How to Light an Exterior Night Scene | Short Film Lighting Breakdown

Because when we do jump in for the coverage, looking over the shoulder and And you see in the background, you'll see the forest, the light spilled in there. So we just wanted to prevent that and have it fall to darkness, which was more realistic as far as like what the image actually looked like to the eye.
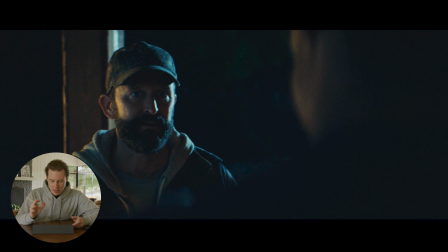[4:22]
So this is the frame where we jump into the coverage. I'm just showing one side of the coverage because this is frankly the better shot, in my opinion, of the two. Obviously, we shot two, which you can see. I'll link the full short film and as well as the teaser down below if you do want to watch the whole thing and get sort of a whole analysis of what everything looked like.
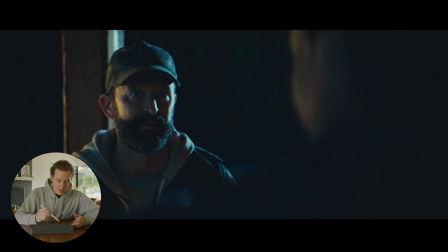[4:38]
But just breaking this down again, you can see again that tungsten light coming from the truck on the edge of the thing there and then on the side of his face just kind of wrapping around. And then obviously the moonlight spilling in here coming from that 12 by 12 book light ultra bounce.
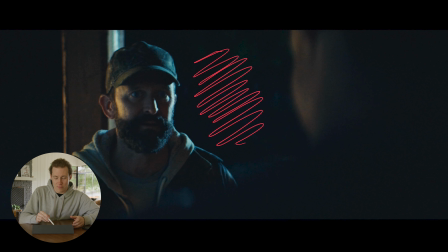[4:53]
And what happened was before we had put up those floppies on the side, the sort of forest you can see here was washed with a bunch of light. was just like unnatural like there was no motivation for that light source and it was just way too overexposed for sort of the the feel of how we wanted this to feel it's really dark this is a dark thriller film so we really wanted to lean into that like crushed look
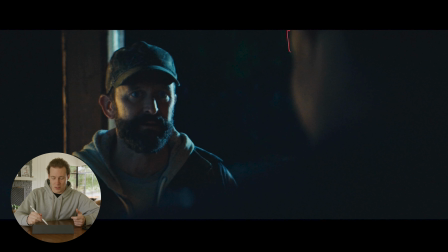[5:14]
and again for our second actor here just the the trap light sort of spilling in and filling in his space just giving you a little bit edge to feel his presence uh in the frame there jumping back to the lighting diagram here one thing i did add when we did jump in for coverage there is
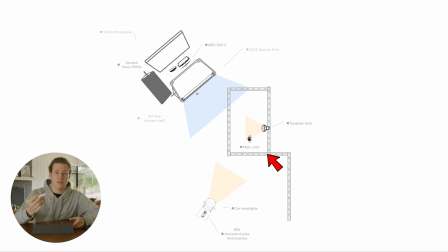[5:29]
a little four by four floppy bounce just to fill in his face a little bit and get the 12x book light to sort of bounce back into his face just with this little 4x4 floppy here.
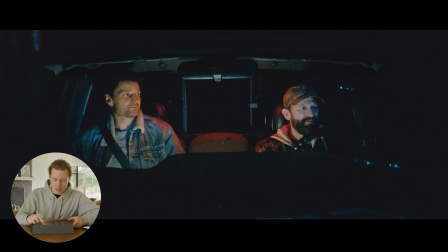[5:39]
Jumping into the second frame here we have this wide two shot here where you can see both the characters sitting in a truck again at nighttime. Obviously lighting an interior of a truck is kind of difficult when you don't have something like a process trailer where you can put lights on the outside and where the actors are actually driving so you don't want to distract them with too many lights so they can actually continue to drive without it being a safety issue, but also mounting lights where they're hidden from camera and inside the small cabin can provide quite a challenge. So as you can see here, we have two male leads sitting in the truck. This is obviously a beautiful drawing that I spent a lot of time on and looks really great.
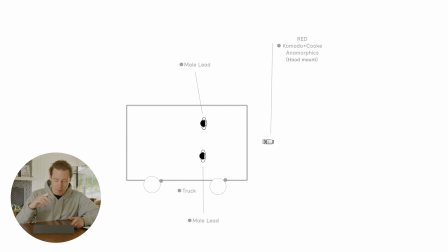[6:15]
But again, we had the red Komodo mounted on the hood of the car in this case. We had just a suction hood cup mount and just pointing right through the windshield there and then lighting wise in the interior of the truck we had a small aperture fixture just sitting kind of on the dash and right below the frame of where the camera could see under the dash of the truck and that just kind of front lit both of the characters again with limited space you got to use really small fixtures and then to diffuse that even further than than what was built into that fixture I actually took a shower curtain and just kind of crumpled that up and put it on top of the little LED panel to diffuse that light as much as possible and what that fixture is doing is really kind of creating this sort of orange
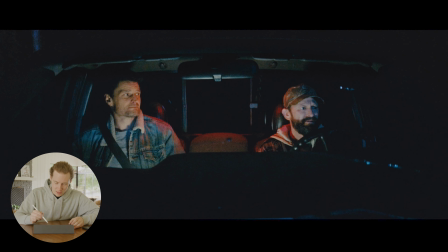[6:54]
tungsten-y feel on both of the actors faces here and and that's what's creating most of the ambience that you see in this truck um it lets you see sort of the seat in the middle and the ceiling as well all that orange tungsten-y feel and generally that is the fixture that's lighting their
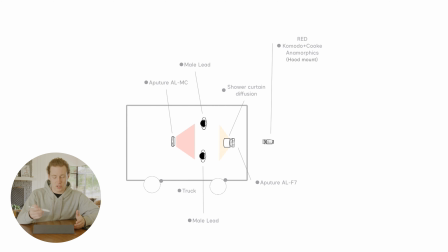[7:09]
faces jumping back to the diagram we added another small led fixture and aperture mc light here just set to red here to feel as kind of a natural backlight as if the truck was breaking if it was going downhill and that just really sort of provides as
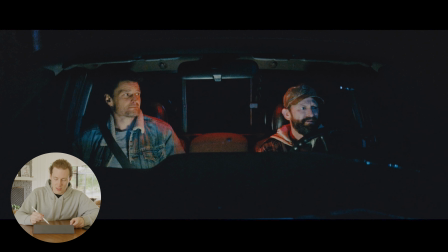[7:24]
we jump back to the front here a nice edge on both of our actors you can see the sort of a sheen on the back of the headrest here on either side and then again on the shoulder and on the face over here and that also helps just provide a little bit of color contrast and then the nice little edge for when we jump into the coverage over the shoulder again on either side zooming out here again the final touch that
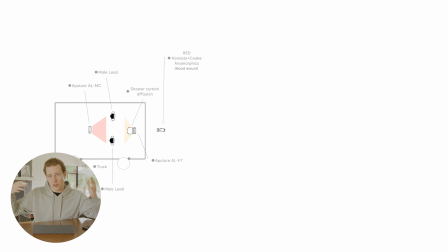[7:45]
we did add just to bring up the ambience of it and also have sort of the forest environment surrounding being able to read that on camera we did add another actual fixture inside of a truck that was driving in front of the truck that our talent was in and what we did in that was just again a simple back to the basics book light in the tailgate of the truck we just dropped the tailgate and then in the bed of the truck we
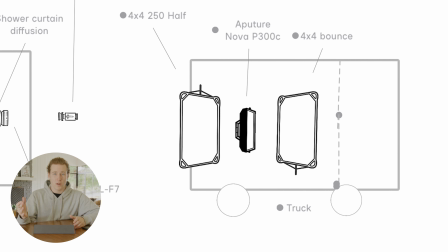[8:06]
had placed the aperture nova p300c set to a cooler light again to just emulate that moonlight and then because we were in